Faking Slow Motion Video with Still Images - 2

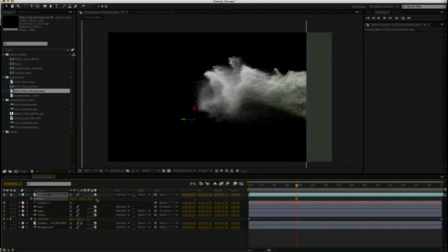So if I move this slightly back, it's going to be behind our snow border. But we'll just leave it at zero for now.
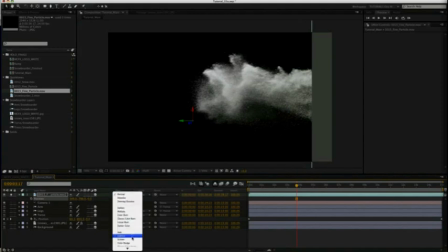I'm going to screen this layer.
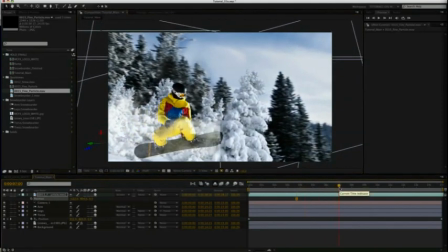And so we have this little snow trail. So at about 7 seconds or so, now this type of thing you just got to fidget with.
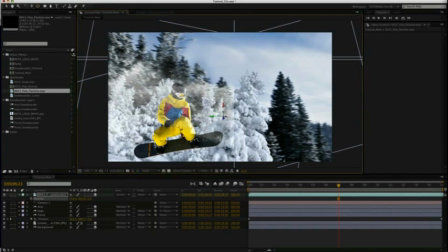And I'm going to move this anchor point over here so that when rotate the angle.
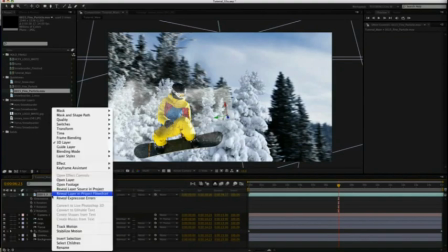I'm at least doing it from the origin. Then I'm also going to add a new mask to this layer.
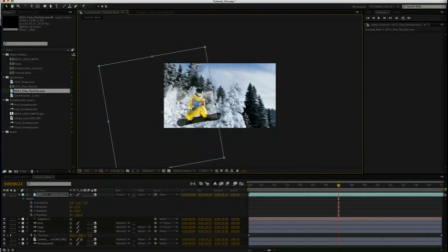Bring it in a little bit and then I'm going to feather that edge.
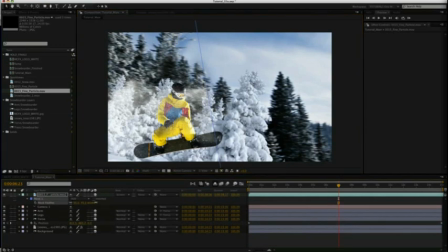By pressing F I get feather. So I have a nice soft edge.
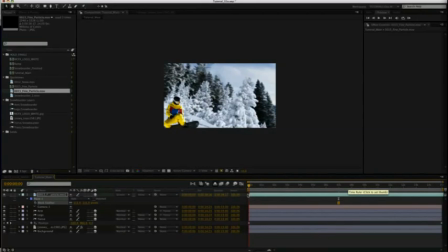Oops. So now I just sort of need to look at where it needs to come in. Now I don't think my snowboarders really moved exactly where I want them to move.
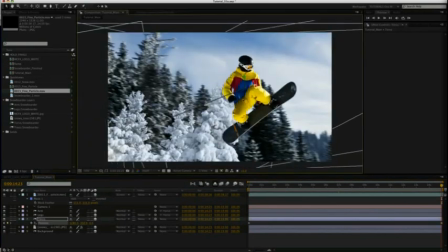So I'm I'm going to go ahead and adjust that, I'm going to move his torso farther here at the end and
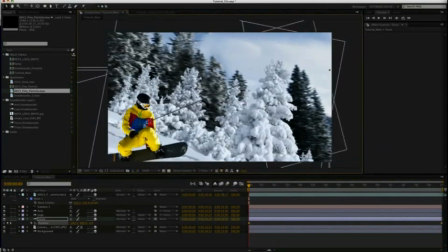have him start a little farther in at the beginning.
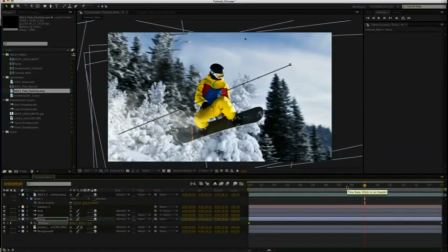So at the meat of the shot you can see right here will be when we slow down around the 7 or 8 second mark he's good and centered in the frame.
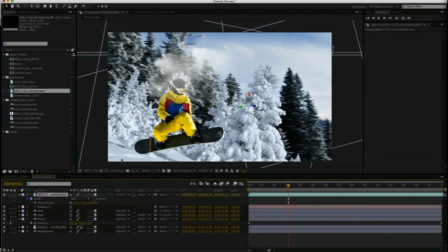so what I'm going to do is take this these particles and I'm actually not going to stack them underneath the torso I'm going to go ahead and leave them on top of our snowboarder and see how they look so for this I'm going to lock all the other layers besides the particles and
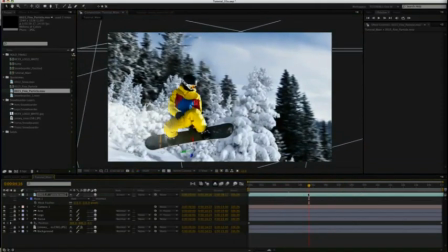they look okay falling off him but I want that sense that he's sort of busting through it and that that snows you know a little bit following him along the way with his momentum so I'm gonna find a good point here I'm gonna parent this to the torso
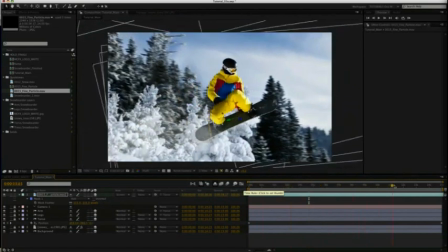so now you can see you got that little bit of snow trail coming off
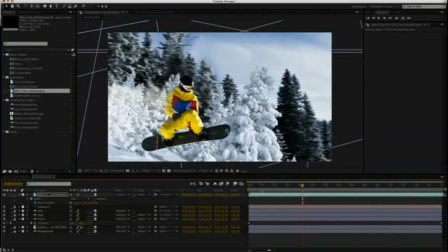and I might even position put some position keyframes in there to sort of keep it attached to him because the clip itself you can see if we solo it
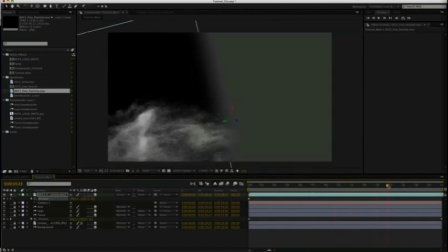the snow is falling down and sometimes although you end
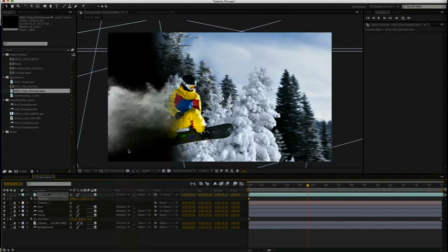up compositing by screening it it's a little bit easier to just go normal with it so you really get a sense of what it's doing so you're ready to actually finally render
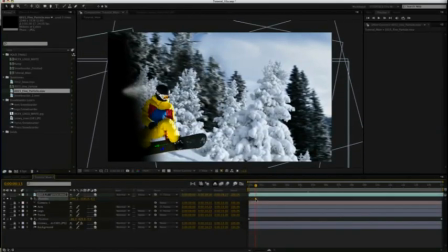it out so here he is I think that need to slide this clip a little bit so that it's already started some when he starts it's
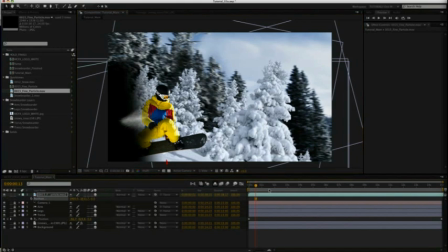actually I'm gonna go ahead and delete these keyframes all together slide this clip a little bit this way and that looks like it'll be about right reintroduce the position keyframes toward the
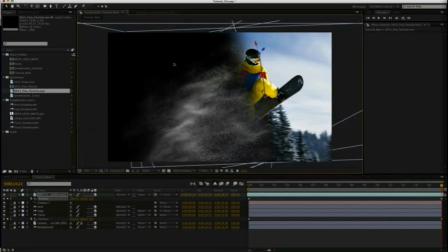end I'm just gonna bring that up so it's still kind of following our snowboarder change this
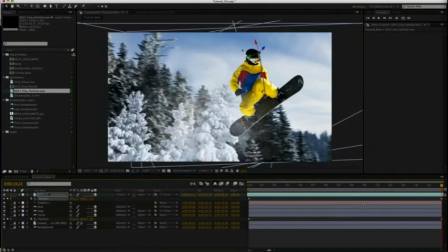to screen now you can see we have little snow flurries and everything falling our snowboarder now if you want to see these better
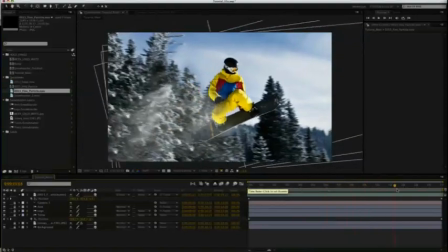if we take off this in-between layer the snow is going to stand out better. So whether or not we want that in-between layer I'm not sure.
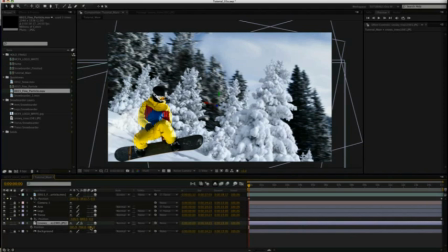But what I might just do is position this down a little bit so
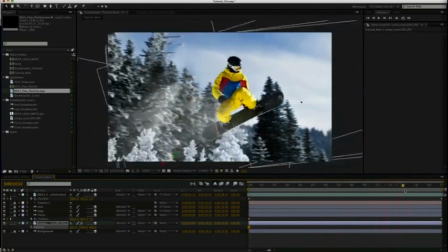that we still get that layer but we can still see the snow flurries coming off our snow border.
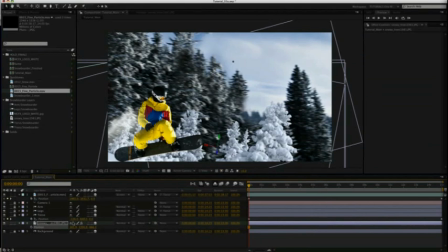And there we go. I mean that's the basic idea of it. So what I'm going to do now is I'm going to go ahead and render this out and And what I have done is I went ahead and added a vignette and a color treatment to this as well to sort of bring everything together.
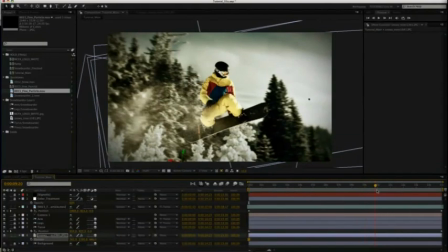And I'm going to go ahead and render this out, and then I'll bring it back in and ramp it.